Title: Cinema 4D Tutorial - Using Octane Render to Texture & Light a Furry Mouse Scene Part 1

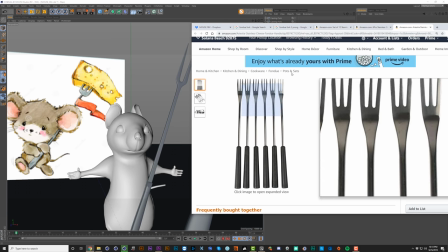(24:35)
See, subconsciously, this must be what I was trying to go for, more of a fondue fork, like one of these guys or something like this.
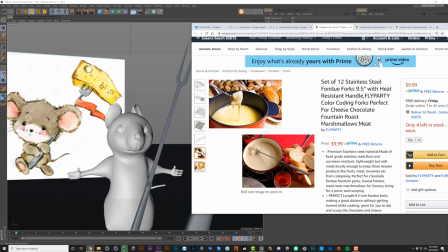(24:43)
Perfect for stabbing your different forms of melty cheese there. Okay, let's finish up posing this guy.
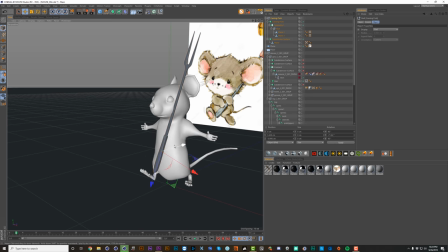(24:49)
So I'll bring this carving fork back into place and maybe tip it back so that he can kind of hold it more like a flagpole.
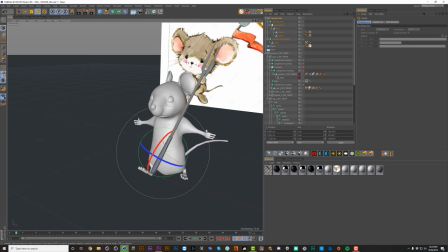(25:01)
something like that. Though maybe not so much. We want it somewhat close to his body.
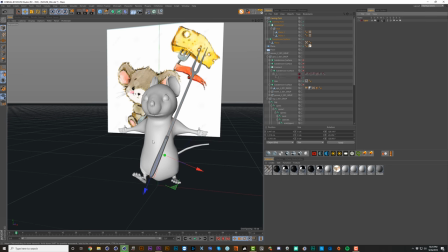(25:08)
And let's come back to our layer panel and lock this again. And make sure we go to filter and turn back on our joints.
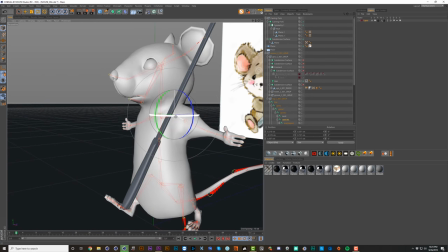(25:17)
And let's just start up here at the clavicle and begin rotating these into place.
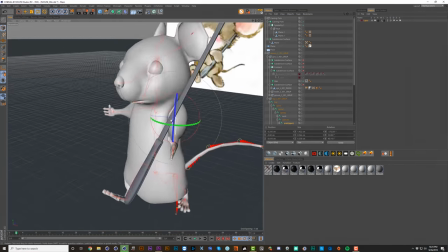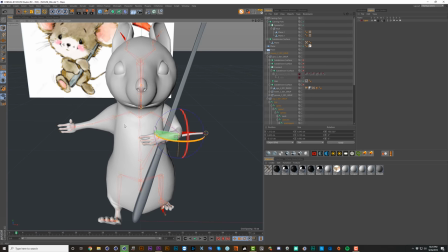(25:31)
Pretty self-explanatory stuff here.
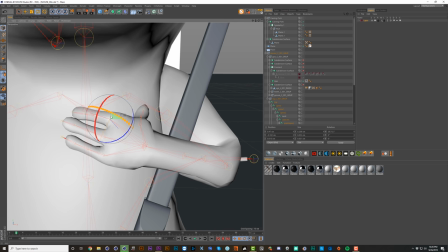(25:36)
And maybe we could relax the hand a little bit. We have to watch out for intersections.
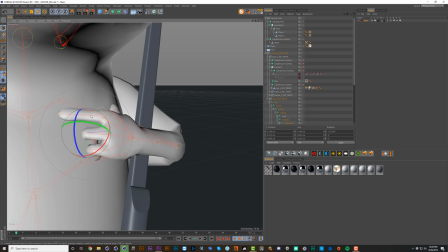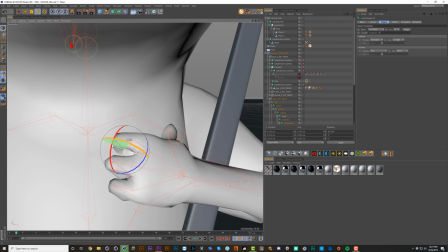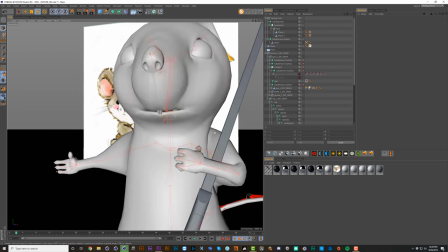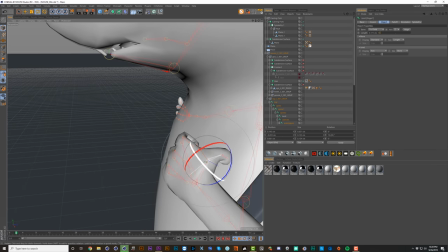(26:05)
Maybe I'll bend this thumb a little bit towards his fingers just to make it feel a bit more relaxed.
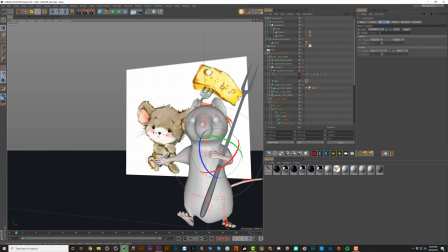(26:10)
So I'm kind of liking that. Let's pose the second arm here.
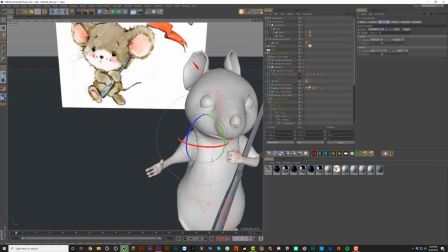(26:18)
Okay, we can't go too far with this clavicle because it starts to intersect a lot. Though that might not be true once the subdivision surface is on.
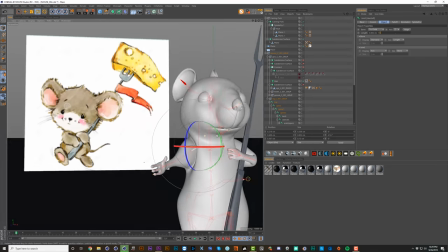(26:29)
That definitely helps things a lot, though we're getting some pretty intense wrinkles here.
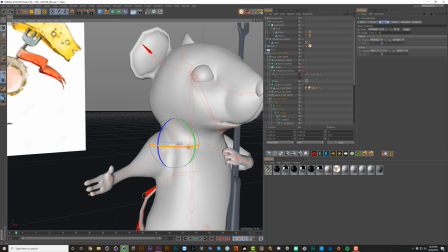(26:36)
So let's just bend this a bit.
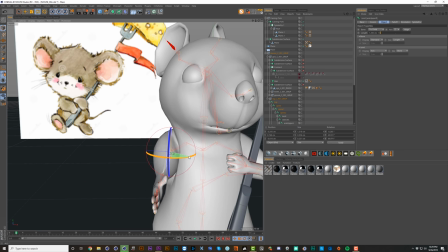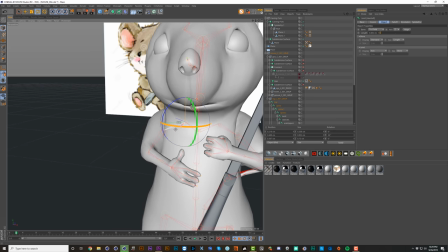(26:44)
We might have to push it a bit further in order to get the arm over there. There we go, that's getting closer.
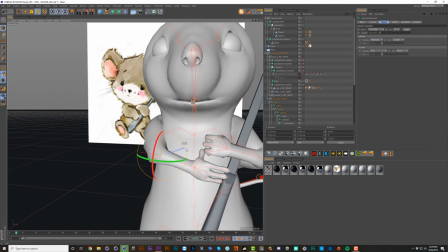(26:52)
And that's about as far as his arm can comfortably extend. So maybe we tip the fork in the direction of the hand.
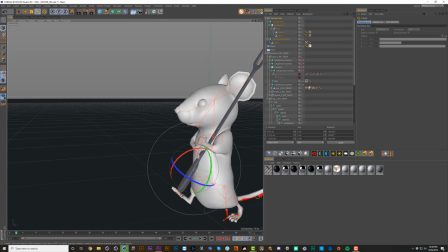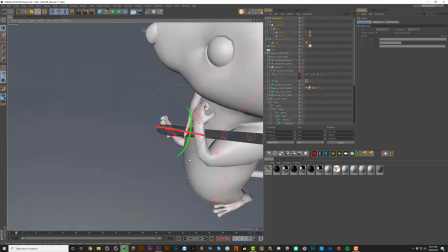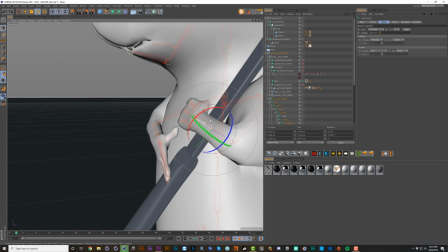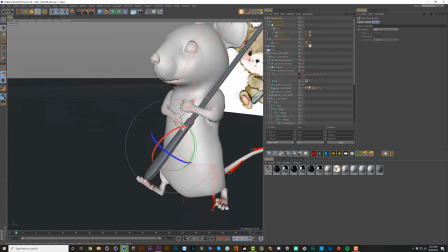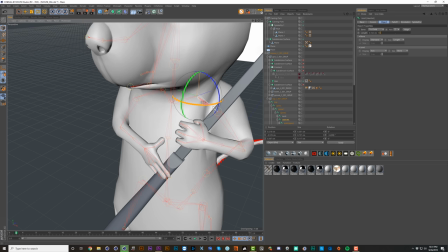(27:31)
This is looking a bit too scrunched to me, so I'll release some tension by pulling this clavicle a little bit back and then pulling this upper arm forward.
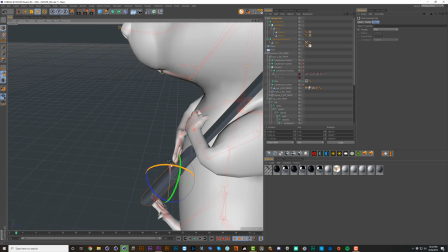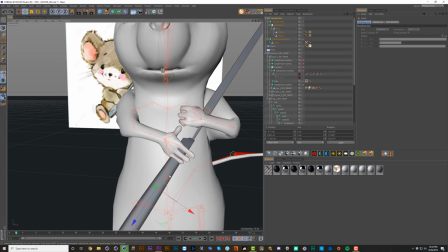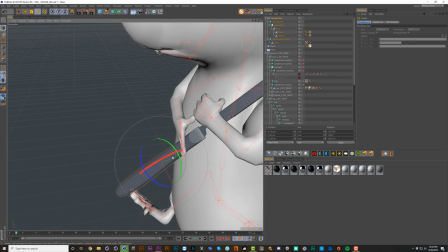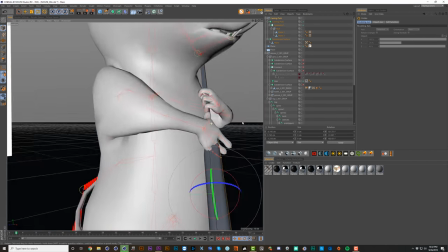(27:54)
Okay, now it's actually starting to feel like it's resting on his chest a little bit, which is good.
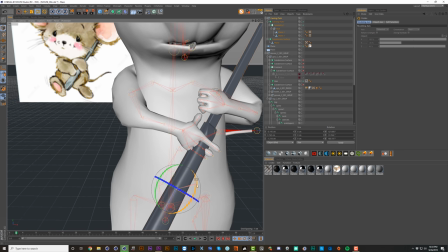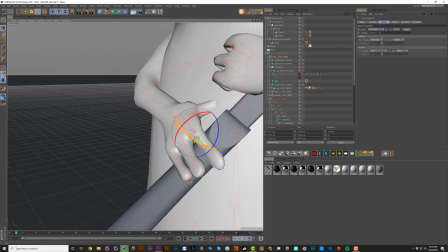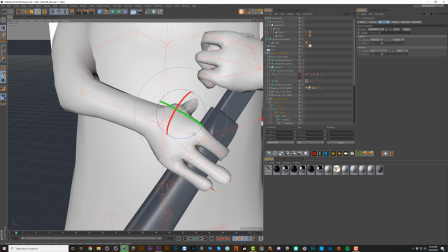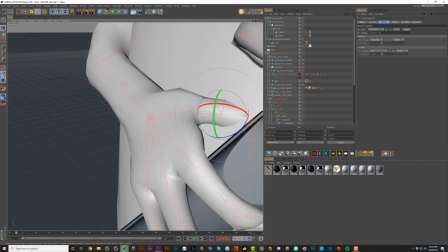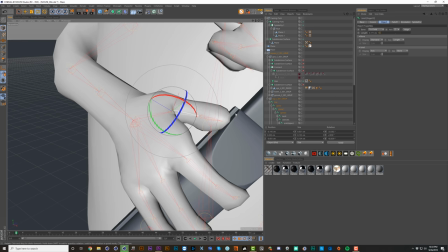(28:26)
And here maybe we can just rest this thumb on top of this handle, almost like it's guiding it or holding it in place.